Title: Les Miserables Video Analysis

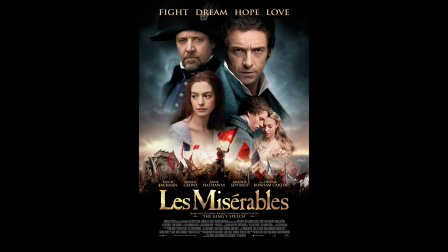(0:00)
Today, we're going to be talking about the 2012 musical Les Miserables, directed by Tom Hooper.
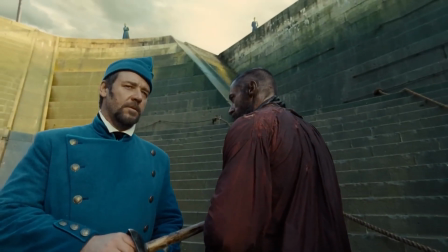(0:05)
The scene we're going to be looking at today is the first song, Look Down. As soon as we start the movie, we get a time card.
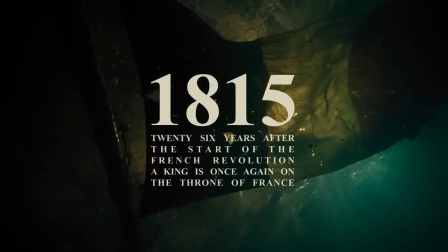(0:12)
The time card tells us where we are and when we are in time.
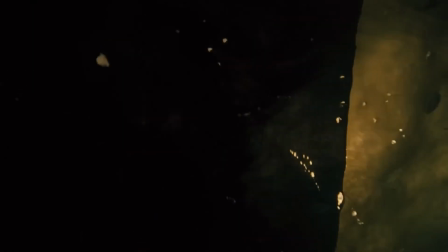(0:17)
But there's other indications that we are in France during the French Revolution.
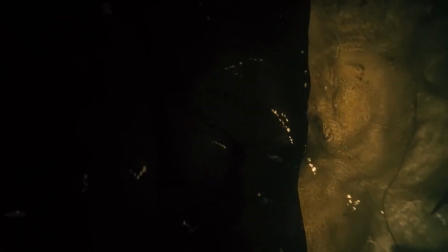(0:23)
Once the time card disappears, we see the French flag floating in the water.
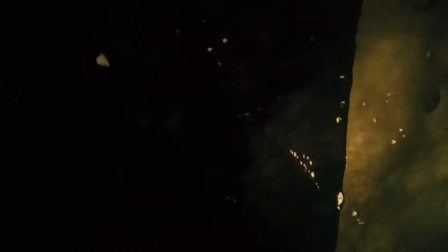(0:28)
This also gives us our mise-en-scène of the location,
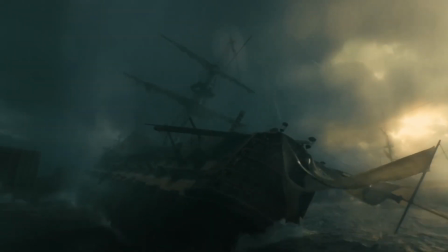(0:33)
and the camera slowly pans up so we can see what is above the water.
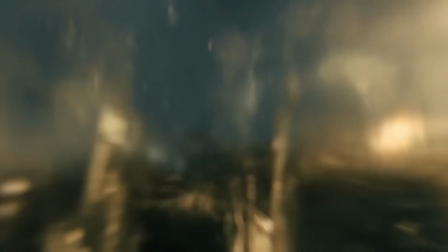(0:39)
Another context clue that we can get from this scene is through the music. At the beginning of this scene, there is absolutely no music.
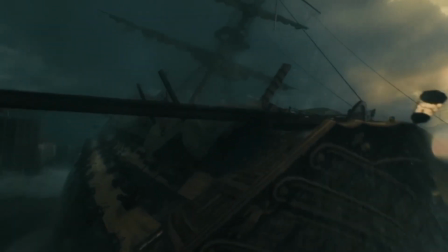(0:46)
We can hear little bits of water from the waves, but that's pretty much it.
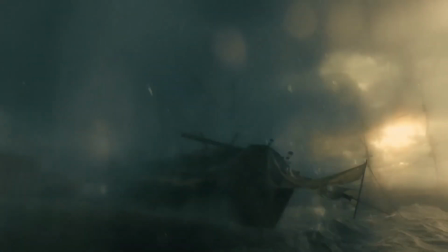(0:51)
When we rise above the water, we can actually get to hear the start of the soundtrack.
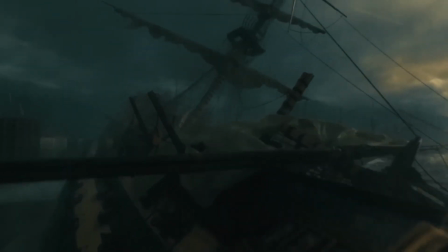(0:57)
It is this big, looming sound that reverberates with you.
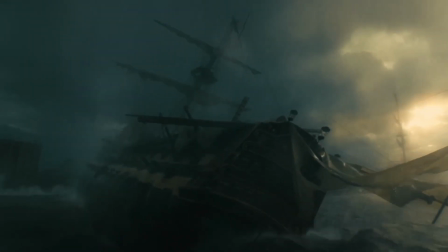(1:04)
We can also see a ship. The camera starts to move and slowly bird's eye view over the ship,
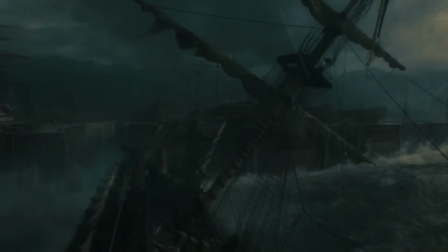(1:11)
and we don't know exactly the scale or the size of it, but we can tell that it's pretty big.
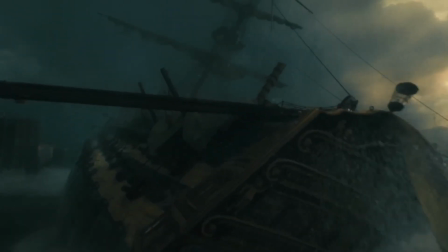(1:16)
The ship rocks back and forth because of the sea spray, almost giving you like a seasick feel, which is what they're trying to give you,
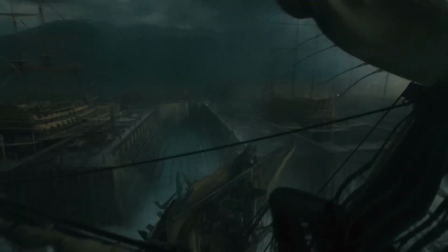(1:23)
showing that they've been on this long journey that has taken a lot out of them.
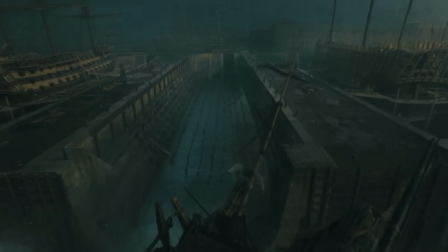(1:28)
As the camera moves, we head to the front of the ship, and we can finally see our first characters.
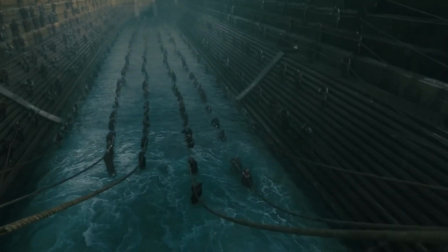(1:35)
We see these men pulling the ship into a giant dock, giving us the scale of the ship.
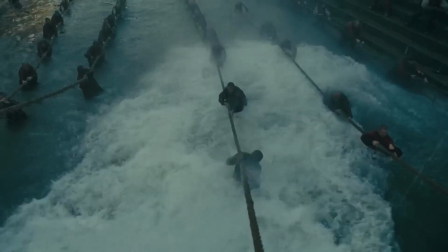(1:41)
These men pulling the boat in give us a lot of context clues.
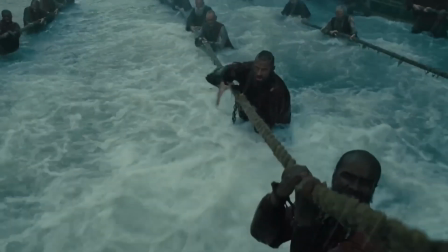(1:45)
One is that they're coming home from a long journey, and they're bringing the ship back in.
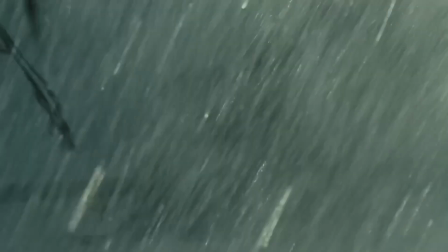(1:51)
And two, these men are slaves. They have to row the boats, they have to bring the ship back into the dock.
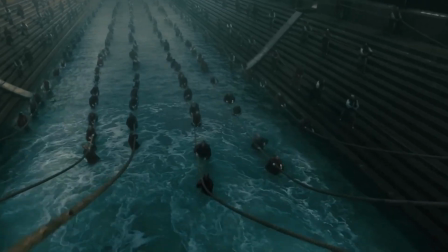(1:58)
We begin descending down into the dock, and we can finally see the state that these slaves are in.
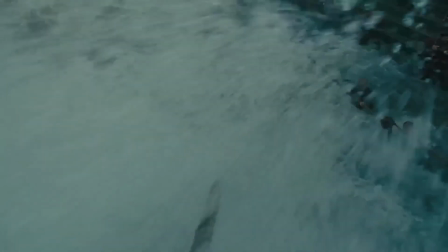(2:04)
We see that their hair is badly shaven, their clothes are ragged and torn,
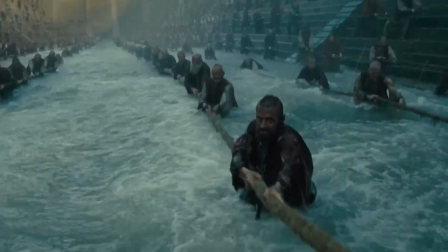(2:09)
and we see them getting pummeled by giant waves, and they're waist deep in water.
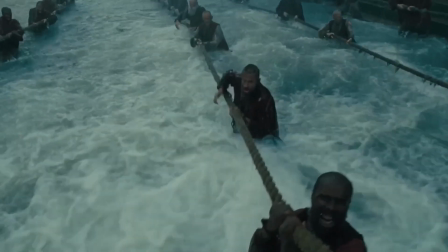(2:14)
We finally get to meet our main character, Jean Valjean. He is similar and in the same state as everyone else,
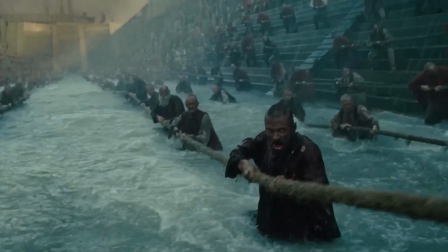(2:22)
but we can tell that he is our main character because we zoom in on his face.
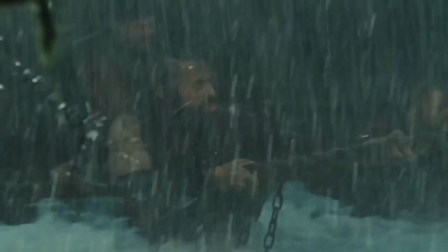(2:28)
The very first words that we hear are the grunts of the slaves.
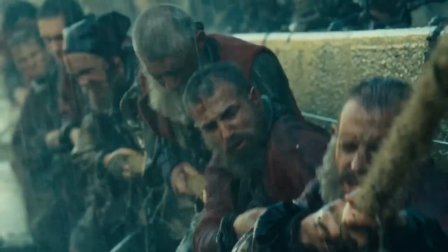(2:32)
We cut to a lot of different shots of them struggling and hauling this ship into the dock.
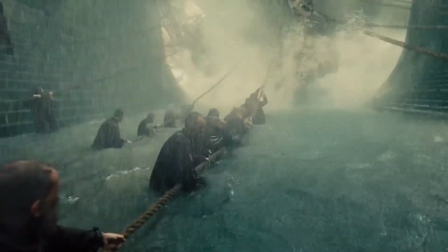(2:37)
You really feel like you're pulling the ship with these men because we're eye level
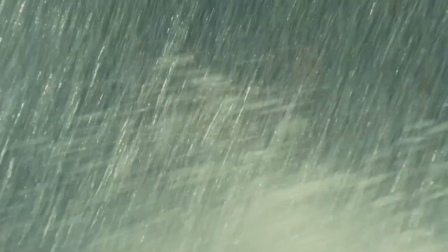(2:43)
with them and we're getting sea sprayed and we're getting all of these different perspectives and points of views.
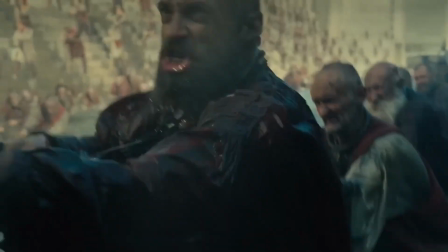(2:48)
We finally clip over to Jean's face and we see him look up, which is in contrast to the song Look Down.
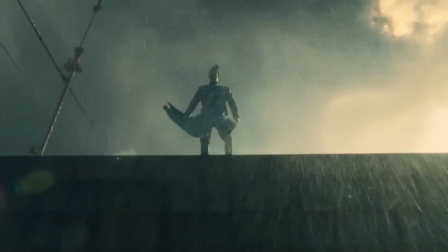(2:56)
We move over to where Jean is looking at and we see our antagonist, Javert.
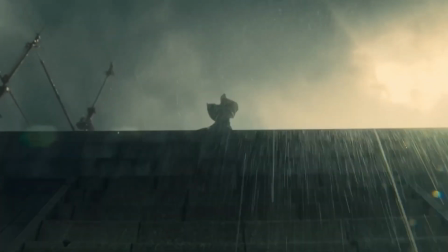(3:03)
The camera is low to the ground.
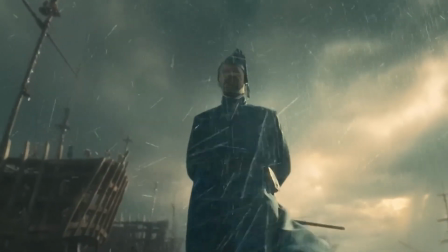(3:05)
We are looking up at him at a mid-full shot, and he is just a looming presence.
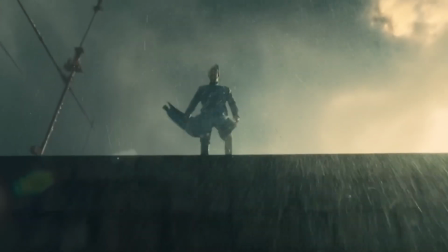(3:12)
His hair is nice and neat, his clothes are straight, his posture is stiff, he has a light beard, and his hair is well done.
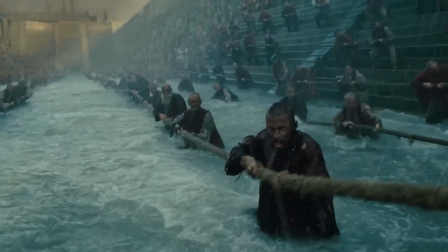(3:20)
He is in very much contrast with the other characters that we see.
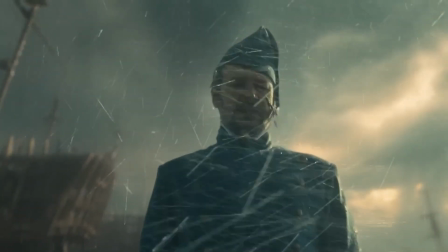(3:25)
And Javert is the one who's looking down at the slaves. Just like Jean was looking up, which is when the song is saying look down,
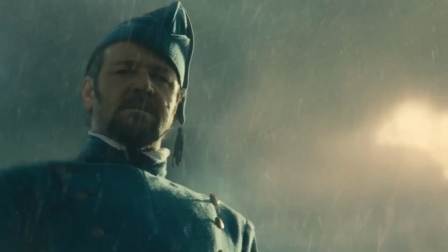(3:34)
Javert, who has the high ground, is looking down at them.
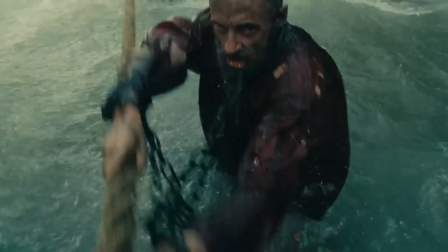(3:38)
This is the perfect intro song because we see the duality and the conflict between Jean and Javert.
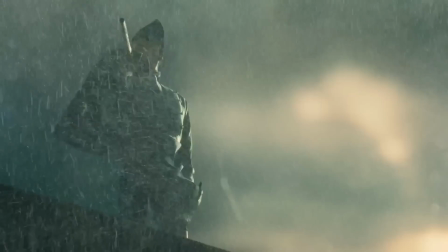(3:45)
They are exact opposites of each other. Javert looking down at the slaves also gives us a sense of control.
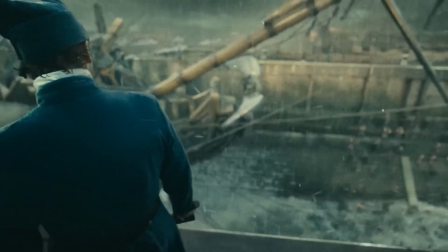(3:53)
Javert is the one in control of everything. And this also represents his beliefs.
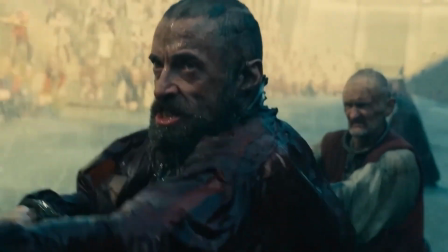(3:59)
In the movie, he believes that the people who've done wrong are slaves and are horrible people and will go to hell.